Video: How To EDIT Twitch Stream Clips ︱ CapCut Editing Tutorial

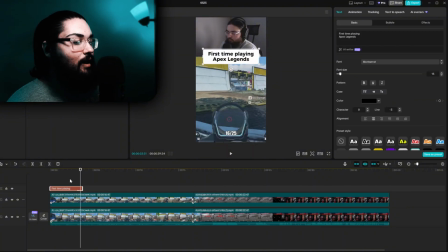By that second text, second shot, I want the text to go on. That's a lot better.
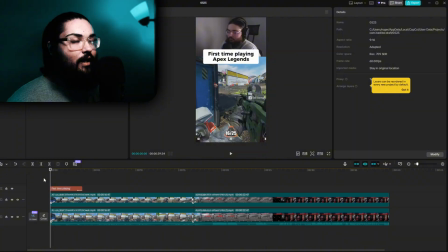Okay, so the way you want to go with this text, what I recommend doing is let the video start a little bit and then read the text, and then I would get rid of it. You want to leave just enough time for somebody to read. So let's just say they're scrolling through your video, they're a bit distracted. First time playing Apex Legends.
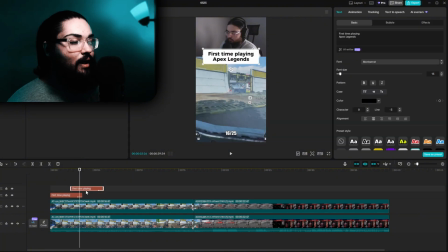Boom, it disappears. Right? That makes sense. That's not the only piece of text I'm going to do. I like to add context to the content using text, using a piece of text. Even though we have the first time playing Apex Legends, we have something actually happening in the clip besides the first time I'm playing Apex Legends, which is the fact that I'm shooting teammates.
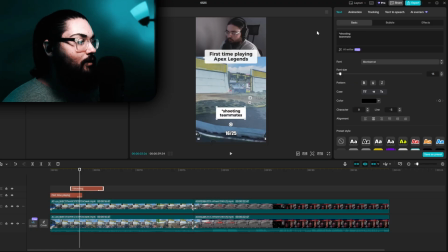So I'm going to put shooting teammates just like that. I'm going to get rid of the background. Now I'm going to make this white text, and I'm going to add a shadow so it's not too like blending into the screen.
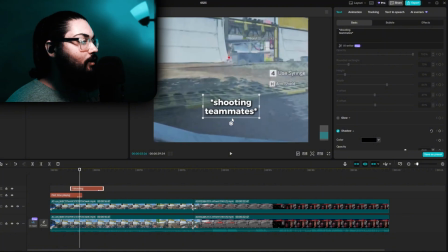Even though it might not be, I still like to add a shadow regardless. Let's just zoom in a little bit, see what we could add and adjust.
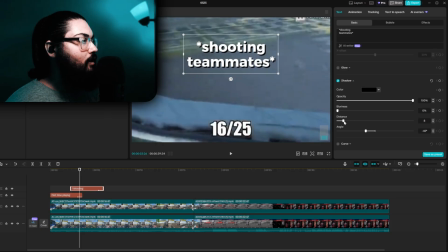I'm actually going to get rid of the blur, have it be just like that. Okay, I like that.
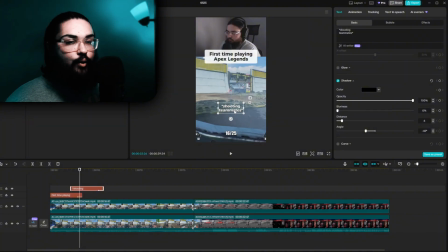Now, another thing you gotta remember is down here just about is where like TikTok is gonna have your username, your caption, is gonna have like YouTube shorts and all their nonsense and whatever else. So you don't want stuff that low. You actually want it to be somewhere around here. Not close to the middle, but just a little more down, because the gameplay is mostly like the center of the screen.
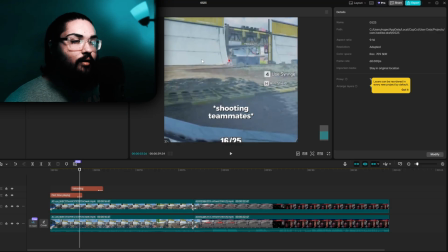And if it's not, try to make it the center of the screen so people know where to focus, right? Because naturally people are gonna look to the middle of the screen, even if you got your face cam on top or below.
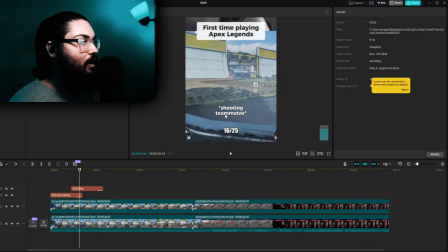So we got the actual gameplay here. We got the text, right? We got our text for starting, and then we got the face cam.
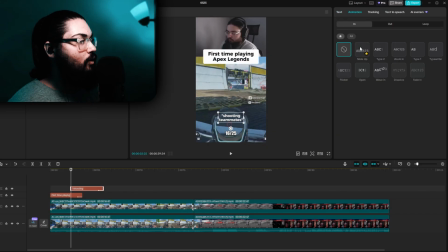Now we're gonna add an animation for the text to appear on screen. I like to go with slide up, looks very clean.
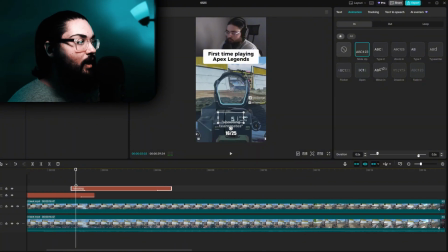And we're gonna have it start as soon as it actually makes sense to have that text appear, which is when I'm shooting my downed teammates in Apex Legends.
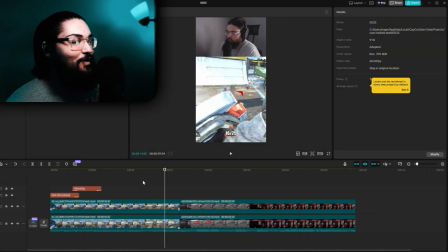Watching this and how serious and focused I look is funny as fuck. Just the fact that knowing it's my teammates who are down, but I have no idea in the moment, not a clue.
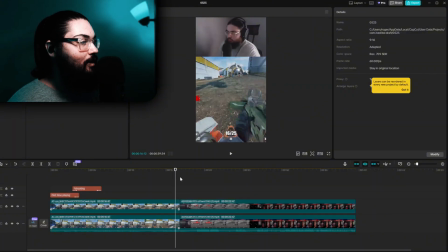I'm over here like, why are they not taking damage? And now, right up there at the end is when we're going to have that text disappear.
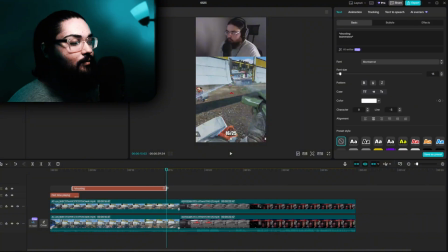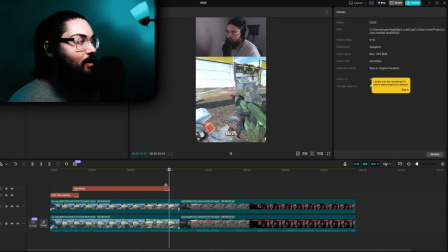That last shot.
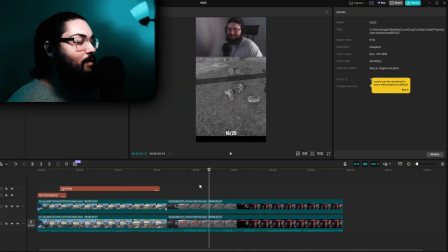There we go. All right. So another thing we can also do is, if we're not going to be messing with the face cam and gameplay at all, like this is perfect how it looks, right?
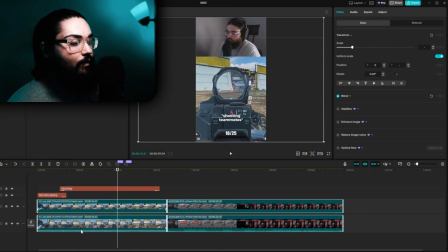If we want it to appear exactly like this vertically, what we're actually going to do is select everything, and we're going to create a compound clip so it combines everything into one video.
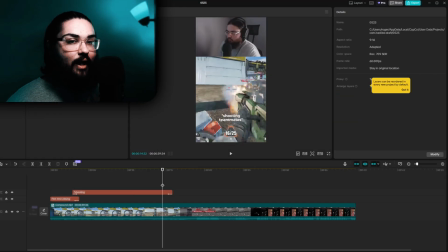And now, just like that, zooming in and everything else is going to be so much easier and better.
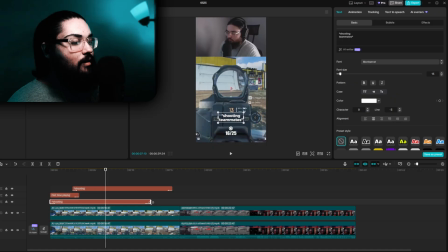Now, something else I'm going to do real quick is actually having a piece of text that's going to stay on the screen the entire time, which is going to be my Twitch. Which is another thing I recommend doing, is have your Twitch be so fucking obvious when it comes to your page and your content.
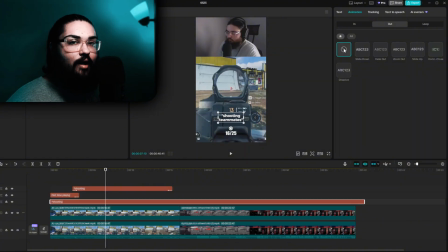Like, don't make it like trouble for somebody to try to figure it out. Don't give them any time trying to figure it out, because then people are just going to end up losing interest and they're not going to go to your streams or anything. So make it painfully fucking obvious in your videos, in your video captions, in your comment sections, in your bio, your page, everything and everywhere.
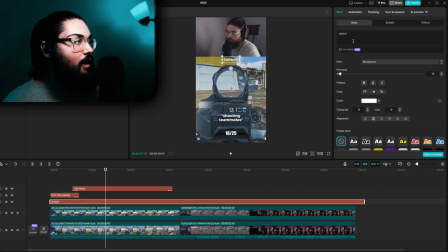So we're going to go ahead and edit that. I'm just going to put it straight into text. No need to use a logo or anything, just text.
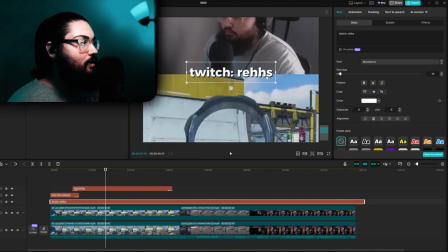Gonna put it right there in the center, and we don't need it to be that big a text. Like this, kind of like medium size, I would say.
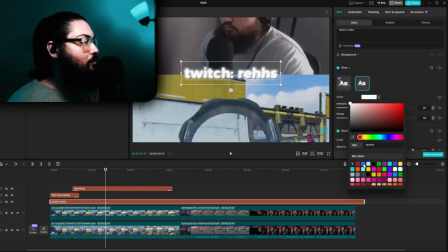And just to add a little more personality to it, I'm gonna add my color, my shade of blue right there for the glow.
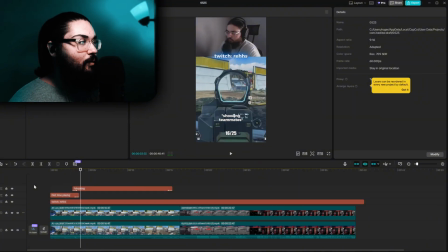All right, so now first, the Twitch part gets covered, which I recommend doing, because a lot of people, when they see your Twitch right away that you're promoting it in your videos, they'll often scroll away. Because a lot of people are getting sick of like this stream promotional, just advertising promotional content in general. Like if it's promoting something, people are starting to really not like those kind of videos.
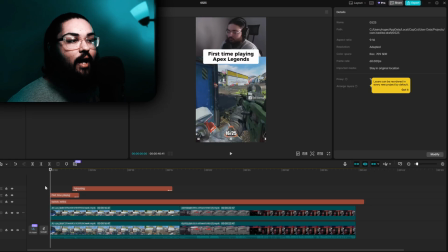But since we are starting the video with some piece of text that adds to the content, it helps with people actually watching the video. So if you end up adding a Twitch, make sure you have things for the content as well. Like add some piece of text here and there, which is exactly what this is going to
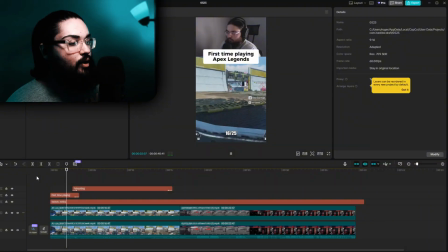be. So it starts off with first time playing Apex Legends, goes into me shooting my teammates, and we want the text to appear right away. That's what I want. There we go.
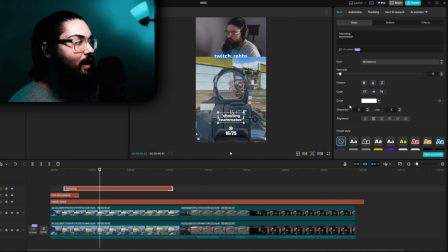And you know what? Since my text is in blue, it now makes me want to have the other text in red. Especially since I'm shooting at my teammates, and that's like a bad thing, which it is. This is also going to show like I'm doing something that I shouldn't be doing, right?
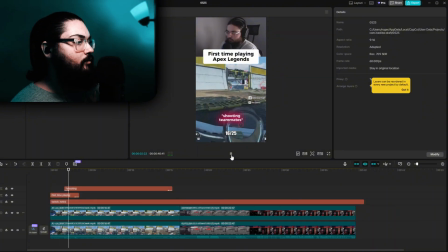Now, also looking at my text now, let me make that a little bigger as well.
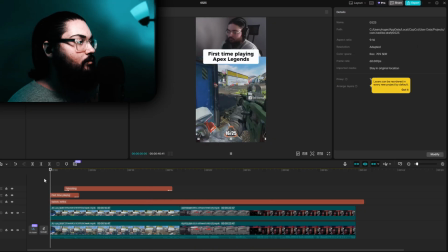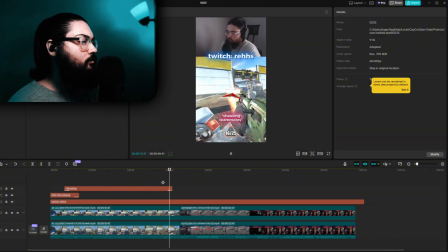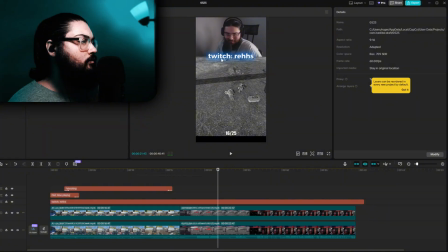Don't tell me I was shooting at my own teammates. Was I shooting at y'all?
All right, let me make sure this text is centered and everything. Best that it can be. Shit. Now what I'm gonna do is I'm gonna combine everything now.
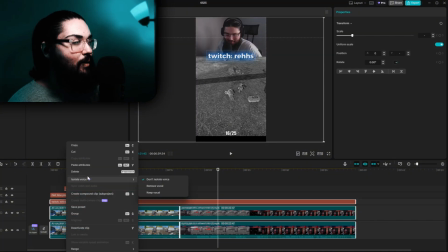So that means my text is gonna stay there too.
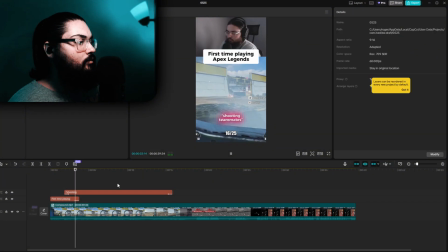I'm actually going to have the text go out once I stand up and start moving in the game. Little things like that help. Little things.
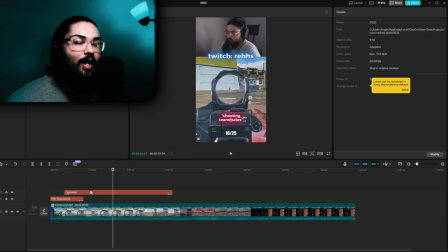Because often, now my clients just about never notice any of the small details because they just skim through their videos real quick like, cool, thanks so much, and then they post it, right? But little details like that just help with actually being able to watch the content because things that viewers aren't going
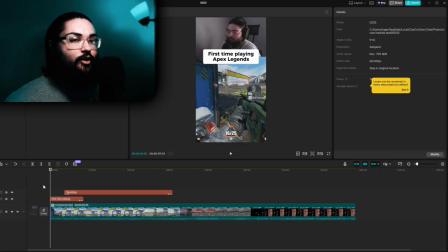to notice, but it's going to actually get them to watch a little more, right? And be engaged with it somewhat. Because then when you got text flying in and out of the screen without having any like reason to it, besides just, oh, I don't want the text on the screen anymore, have it actually relate to what's happening in the game and make sense. Almost like it's part of the gameplay and the content, not just something you just slapped on and whatever, right? I know I'm supposed to be making an editing tutorial.
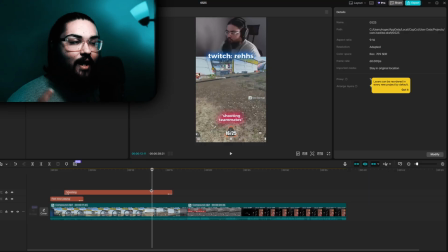I just want to help you guys when it comes to like my way of thinking, because a lot of you who have been messaging me about this tutorial are very new to editing. So I want to give you guys a way of thinking when it comes to editing stuff too, like why I do certain things, so you could end up realizing it and do it yourself as well.
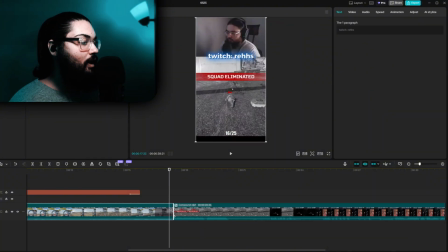Don't turn on shooting at my own teammates.
Now we're gonna end it right there, and right away we're actually gonna add something to the video.
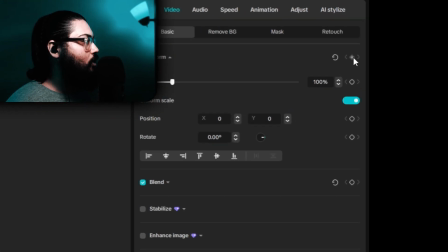So what we're going to do is we're going to go to video. We're going to go ahead and click this so it marks all of this as blue.
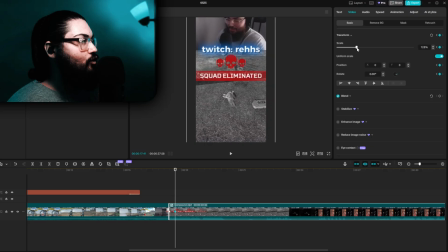Space, click space again, and then click it again. And this time we're going to zoom in, and then the focus is going to be my camera, or me, you could say.
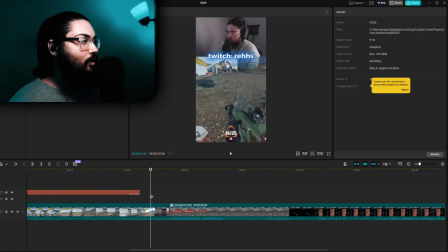Now, just like that, let me show you what just happened, what we did, right? So click play.
Don't turn on shooting at my own teammates.
Now I'm actually going to have it be a little faster because it's quite slow to zoom in.
Don't turn on shooting at my own teammates. Was I shooting at y'all? What the y'all?
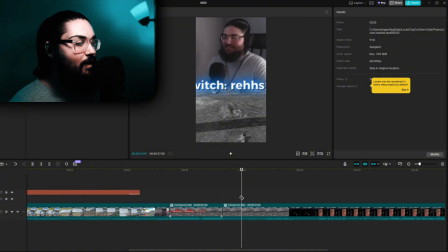Shooting at y'all?
Now I'm gonna have it focus on the teammate, and let me show you how I'm gonna do all of that.
Yeah, you were shooting at us. Yeah, you were shooting at us. Yeah.
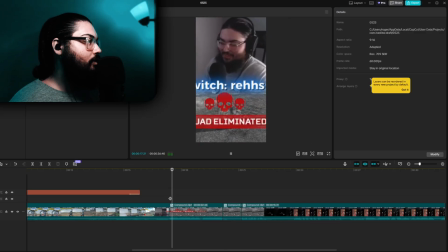So we have it from my face cam, right?
Don't turn on shooting at my own teammates. Was I shooting at y'all?
So now it's gonna go straight from the focus being me to being my down teammate who's just talking,
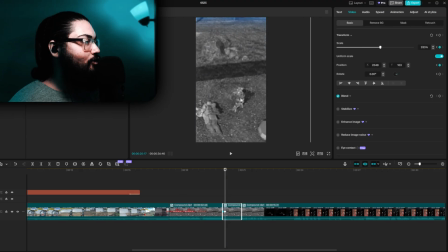and I don't even think they're on the screen, but we're just going to zoom in here as if it's him.
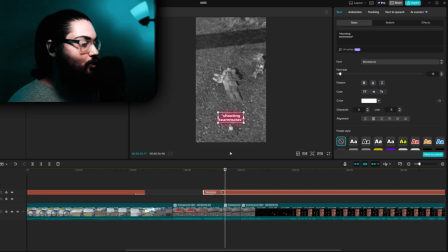Now we're going to grab that same piece of text that we used for the shooting down, and this time we're going to go ahead and make it a different color. Like that. We're going to add it right above here, which is going to show the body. Now we need to add an animation for that too, which we could do.
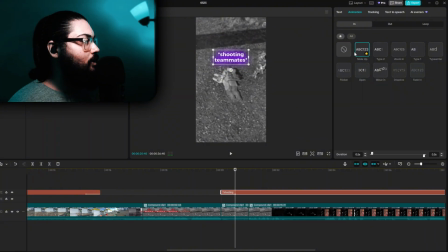Slide up is good.